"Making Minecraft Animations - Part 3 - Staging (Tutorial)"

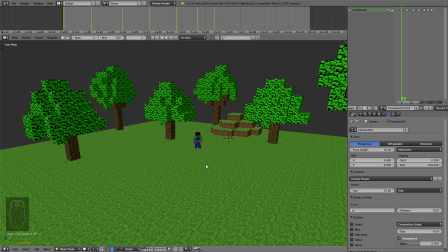The next big thing I want to talk about is camera movement.
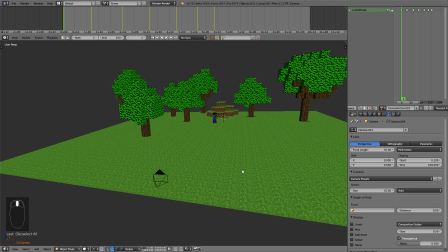When it comes to camera movement in 3D, it's easy to get carried away because of how relatively simple it is to achieve.
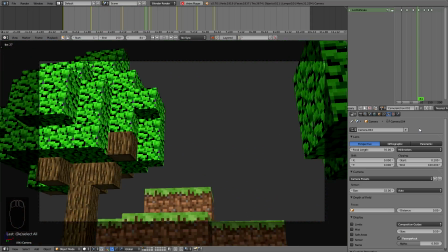A lot of beginners like to make the camera fly all over the place, and it's not always necessary.
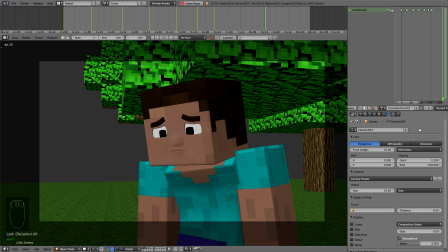Think of why you're adding a camera move if you are, and what it'll add to the shot.
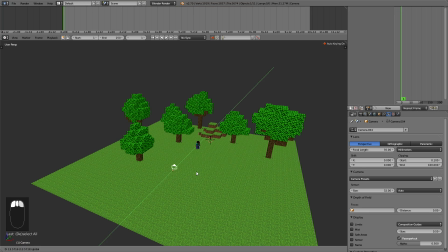Now, just like before, there's different types of camera moves that you can use, and each one will have a different impact on your shot and your story.
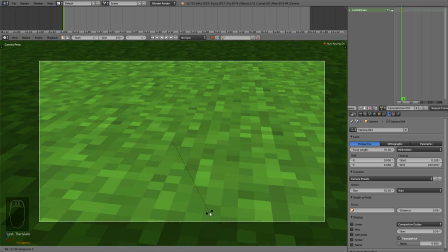Firstly, you have your pan and your tilt. I mentioned tilt before, which is when you rotate the camera up or down, and pan is when you rotate it from side to side.
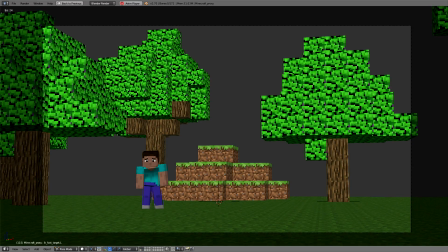For both, the camera stays put, it doesn't actually move, and this creates sort of an observer effect, like you're turning your head and looking around the scene to see what's there.
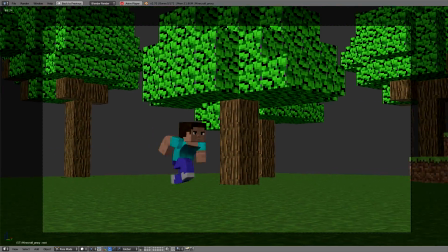It can also be used to keep a moving character in frame or to accentuate that movement.
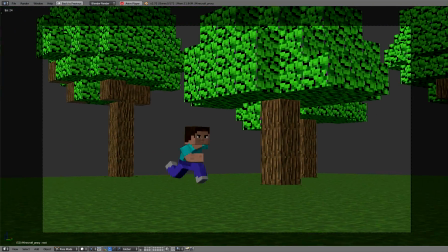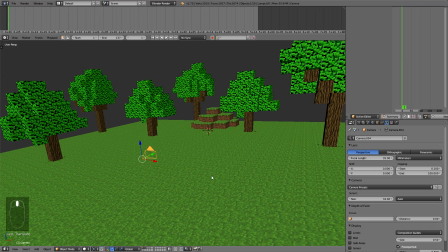Then you have your dolly, truck, and pedestal shots. This is where the camera actually moves its position.
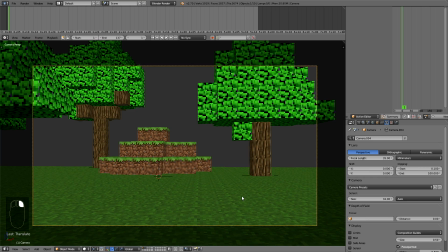Dolly moves in and out, truck moves side to side, and pedestal, or crane shot, moves up and down.
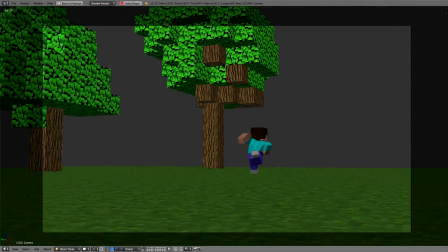These can be used in a similar way to the pan and tilt, but to create a more three-dimensional effect.
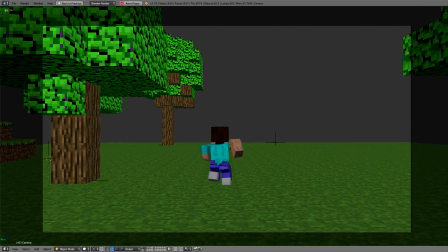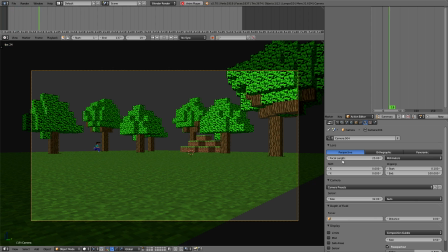This one isn't a camera move, but if you change your focal length in the camera settings, you can zoom in and out.
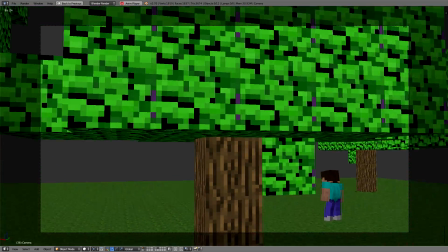If you combine everything, you can get some interesting shots.
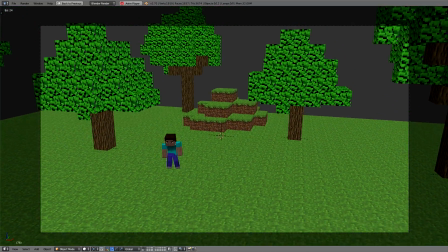Now sometimes it can get tricky to do these kinds of shots, or to at least get pleasing results out of them, because of how much movement is going on.
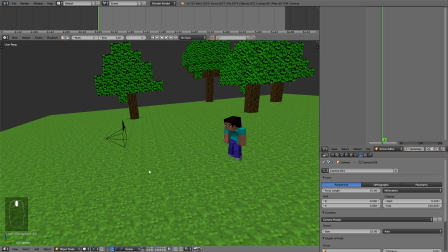So a way that you can simplify it is to parent your camera onto other objects, rather than dealing with it alone.
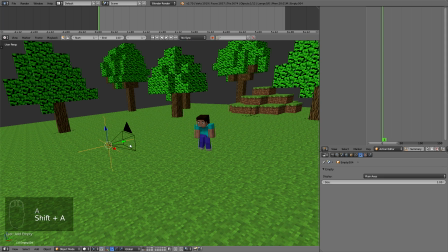So for example, if you parent your camera to an empty,
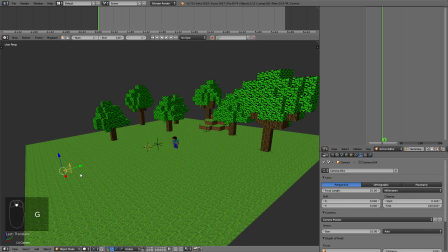then move the camera away, and rotate the empty,
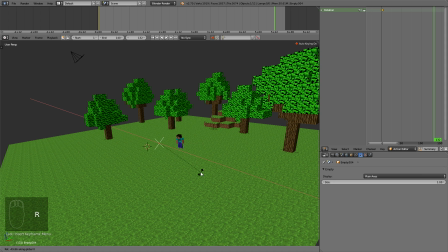it'll give the camera an orbiting effect.
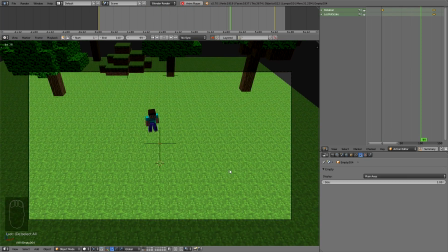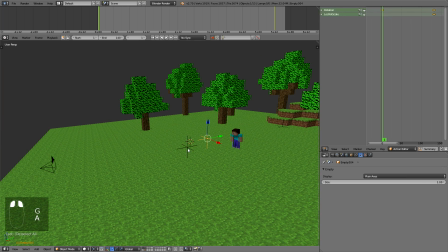Then if you add another empty, parent your original empty to it and give it some movement,
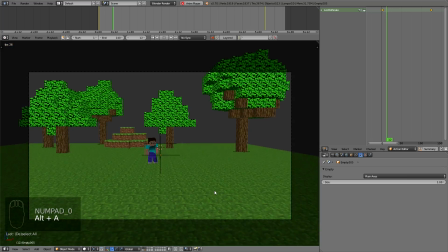it gives it a dolly effect as well.
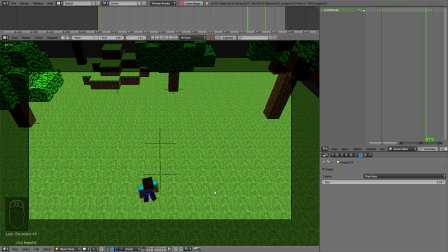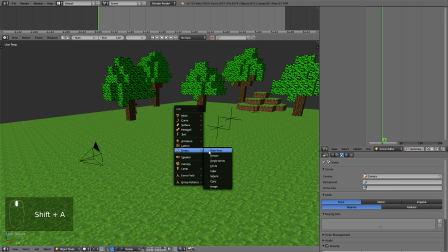If you want to fixate the camera onto somewhere, you can add one more empty, then lock the camera onto it with a track 2 constraint.
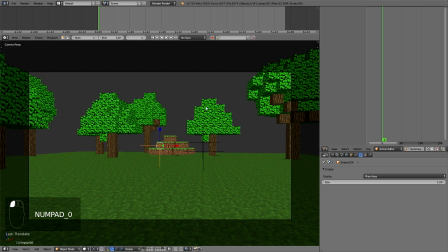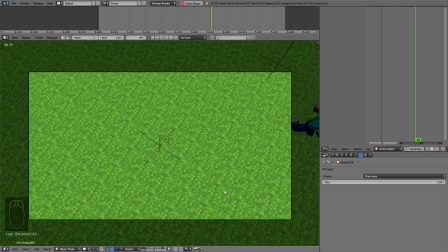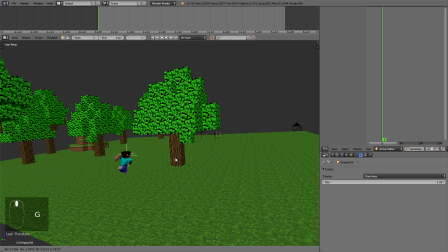And with this, you can make the camera pan or tilt as well, while making sure it points exactly where you need it to.
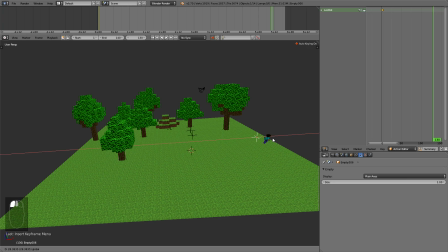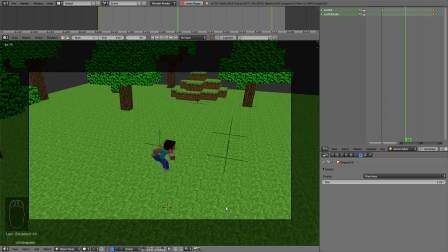So by breaking down the movement like this, it makes things a little easier to manage than if you were just keyframing the camera the whole way.
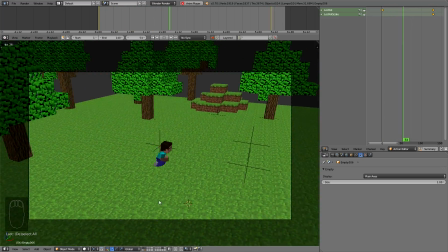It's also easier to go in and adjust certain things if you need to.
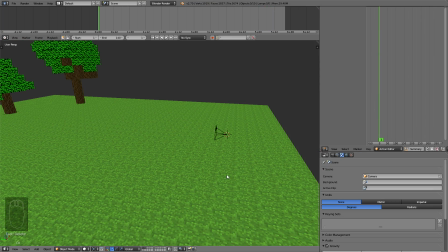You can also use paths, which act like tracks that your camera rides on.
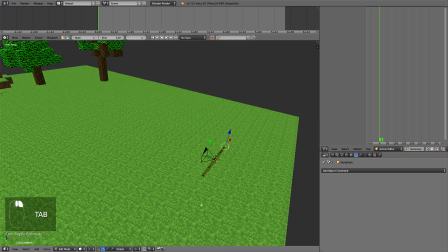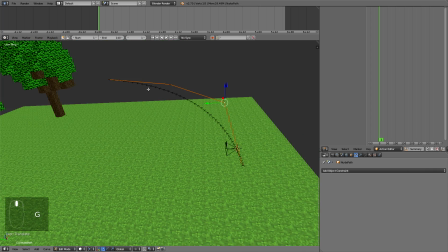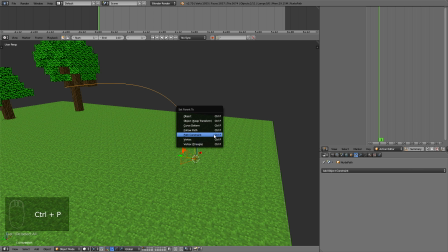Just parent your camera to the path with a constraint and hit animate path.
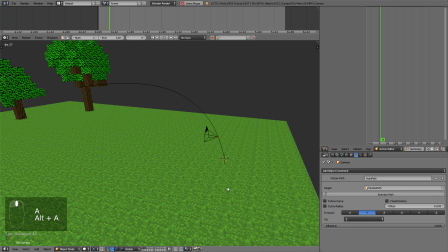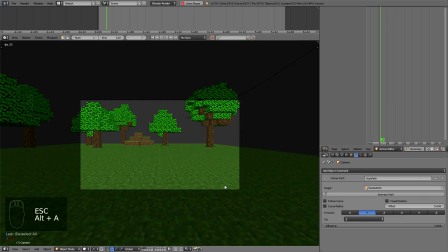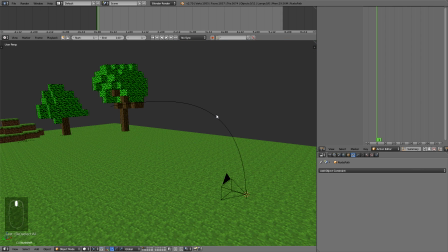You can control its speed by going to the graph editor and changing its slope.